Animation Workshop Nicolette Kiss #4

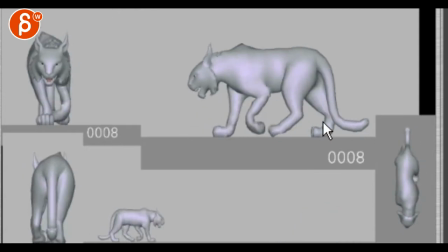[7:40]
this is cool that the main reaction that I have for this was the tail then you say well it's not done yet so yeah I just you know start getting to the tail for sure or hide it when you present something you know if it was that work I'll probably hide the tail just because it's just going up and down has a really really nice energy I really like
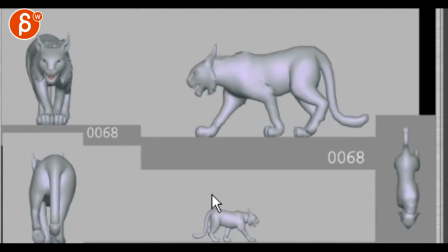[8:00]
the feel of the body what the feet are doing I will probably not go as high what's the sword like on your foot roll not go as high on your on your toes just to get a bit of a bit more heavy weight so it's almost almost
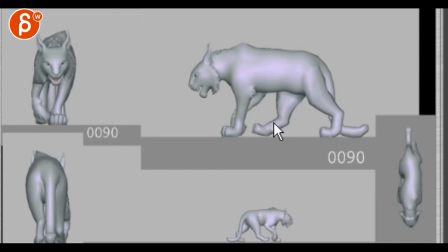[8:20]
like a horse that horses This is the back paws actually, you know, with the hooves, they come down and they go almost toe first. Not that this is a horse, but there's a certain element of bringing toes up too high makes it almost human. There's something about this where you can go like that pretty far and at the end maybe have a pose like this and not go too high.
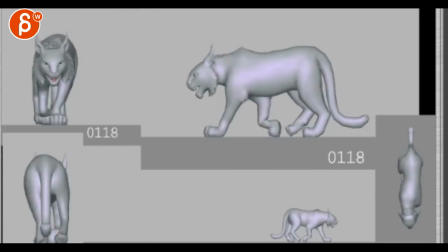[8:42]
For this, I think the front works pretty well. Well, for tigers and lions and stuff, you can really push the, quote-unquote, laziness of paws to go and, you know, be like this.
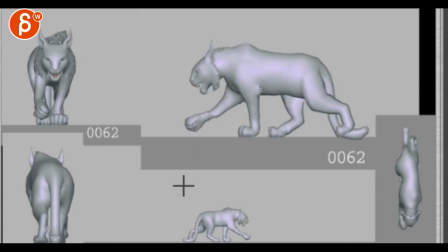[8:59]
And in the last three frames, it shoots out to be here. Like, they stay curled in fairly long to get that really floppy, flum, flum. And this would be like one or two frames. I think you can push that floppiness a bit more. Love the backside, what the hips are doing and the legs coming out there.
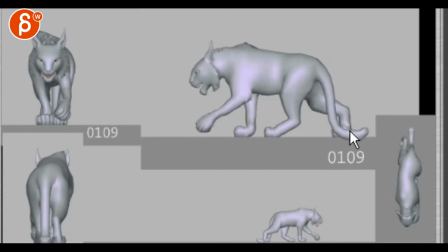[9:22]
I think, watch out, you got a bit of a pop through here. Just looking at the shapes, the tail's been in the way. See how much this goes from here to here and then from here to here it's not going forward. So it has a bit of a pop here as well. That shape is here while the toes are stuck in space.
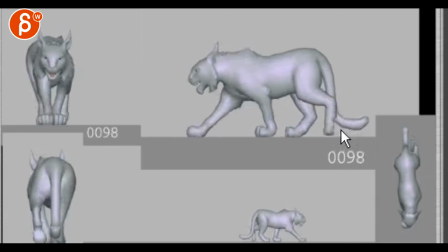[9:40]
You can put a pin in there and it gets better. So a little pop there. Head impact is great, scapulas are great. Yeah, I just need some ear animation, some offset on the posing, the tail.
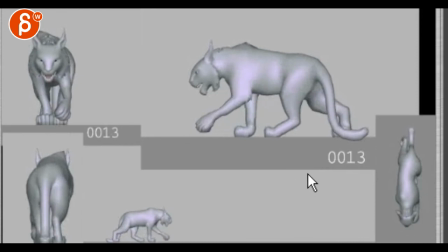There's something in this view where it feels like this side pops out. From here to here that line stays and then pop.
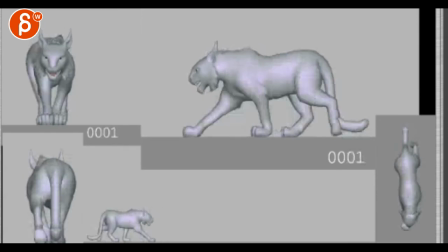[10:12]
Or even though funny enough here it feels nice because it has a nice impact on the weight. I would say keep it. Yeah, my main thing would be tail. Watch out the feet and offset ears.
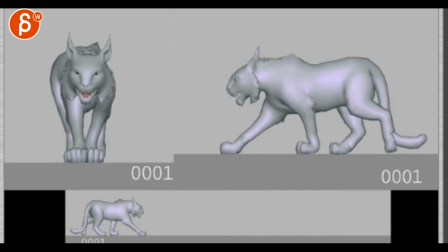[10:23]
It's cool though. Yeah, same thing here, you know, pops and stuff. It's very cool. Although if I look at the head, just quick
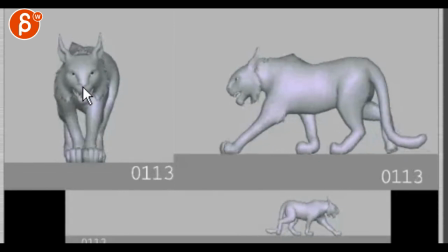[10:45]
here, just watch out. See how that nose goes to the right, and then it suddenly stops going up, hits this wall, and then we can pin it again over a frame. So it doesn't continue up and to the right, and then suddenly goes down. So you want to watch out that arc, if I drag that nose tip, it feels like it's doing this.
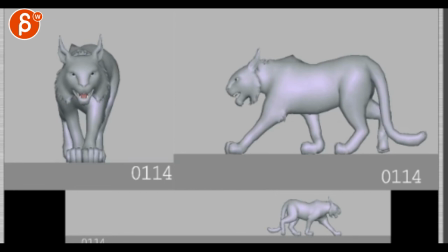Watch out for that. Right there. Yeah, good splay on the toes and everything, it's cool.
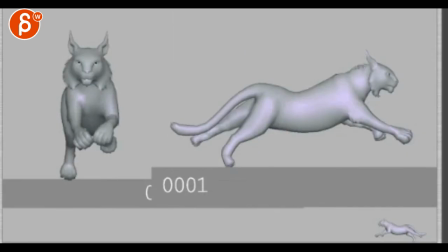[11:17]
It's a really nice walk.
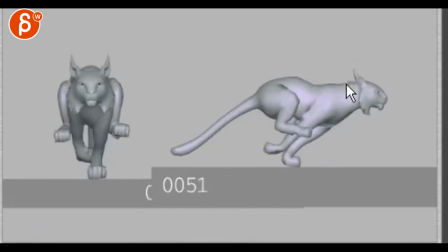[11:25]
Hans' knee too. Cool energy, love the circle-y, and the head. It's very cool, really nice energy, I think the feet and everything work really well.
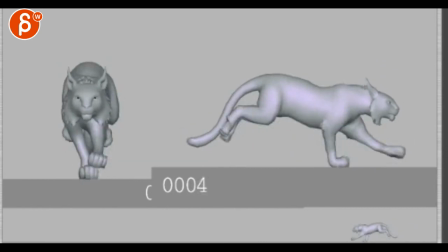[11:41]
I think the main thing is that the head could have a slight more offset and like something like this it could feel like the head could be aligned like this you know in some ear animation but that the head has this moment it won't be too much but something where it's not so
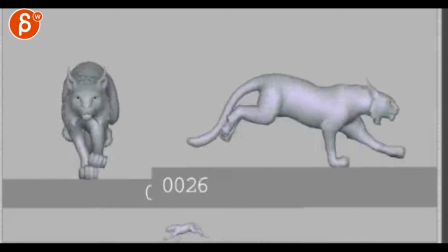[11:58]
horizontal all the time it's a nice arc overall through this this could be a sideways tilt and potentially even on impact here on the way up it stays always like this here it could drag just a bit more it's a little bit
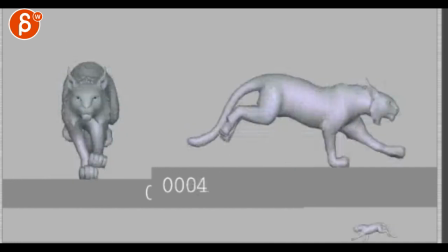[12:14]
of up and down rotation for impact cool
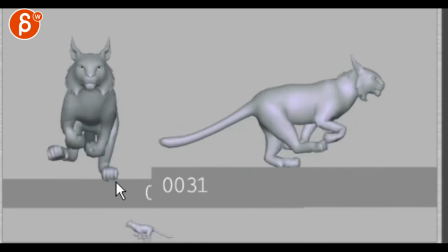[12:20]
energy this would be something good motion blur the only thing just for realism when your paws go down like that right so once it hits Just here, from here to here, see how the fingers are not moving at all? So just for realism, on that frame,
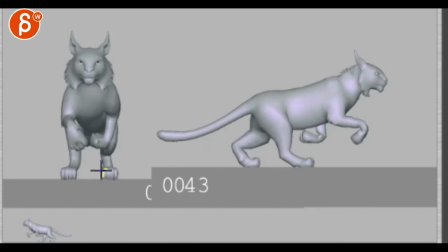[12:38]
you would compress and maybe rotate the foot over just a little bit and then splay out the toes just to get some compression so it doesn't feel like those toes are just so stuck. See, I can do this and nothing is moving. Same thing here. Cool though. Yeah?
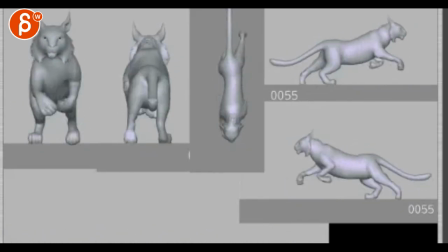tail tail side to side some sneaky front view is cool though side
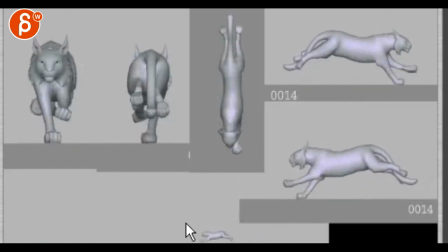[13:13]
view I'm inside yeah yeah just the toes I'm curious if again with motion blur might be just fine the swing at singing like this I think it could go from the paw here to here
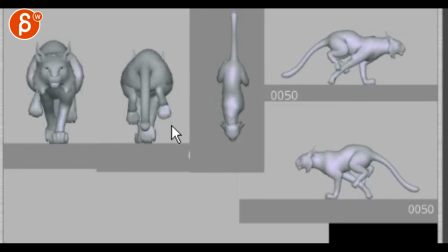[13:32]
and on this a bit lower just a tad and then go down not to take away the energy of the pound the push down but it has an ever so slight feeling of going out sideways down just to give it that extra large
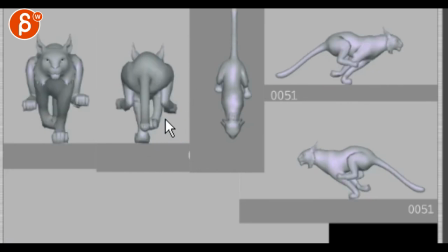[13:47]
just going down here will be this pose a bit lower so
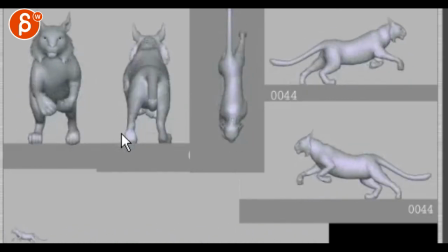[13:57]
you can see in this non and non blurred version how they come out and snap down which is one of the thing is like it has nice energy here just strobes a bit but then again with motion blur it might be just fine because
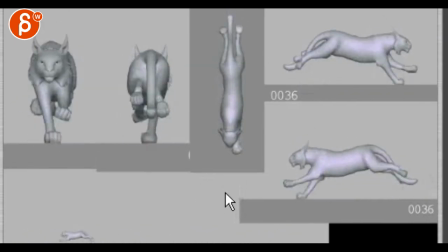[14:13]
sometimes you have to exaggerate or even add some pops or weird arcs once you
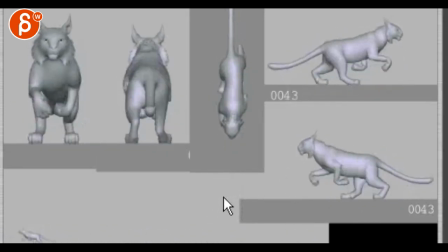[14:18]
blur it to give it more pep it's cool though that's about it all right there's an email you can sign up you can start whenever you want you can submit whenever you want you get 16 submissions either way a like and subscribe would be awesome all right thank you Thank you.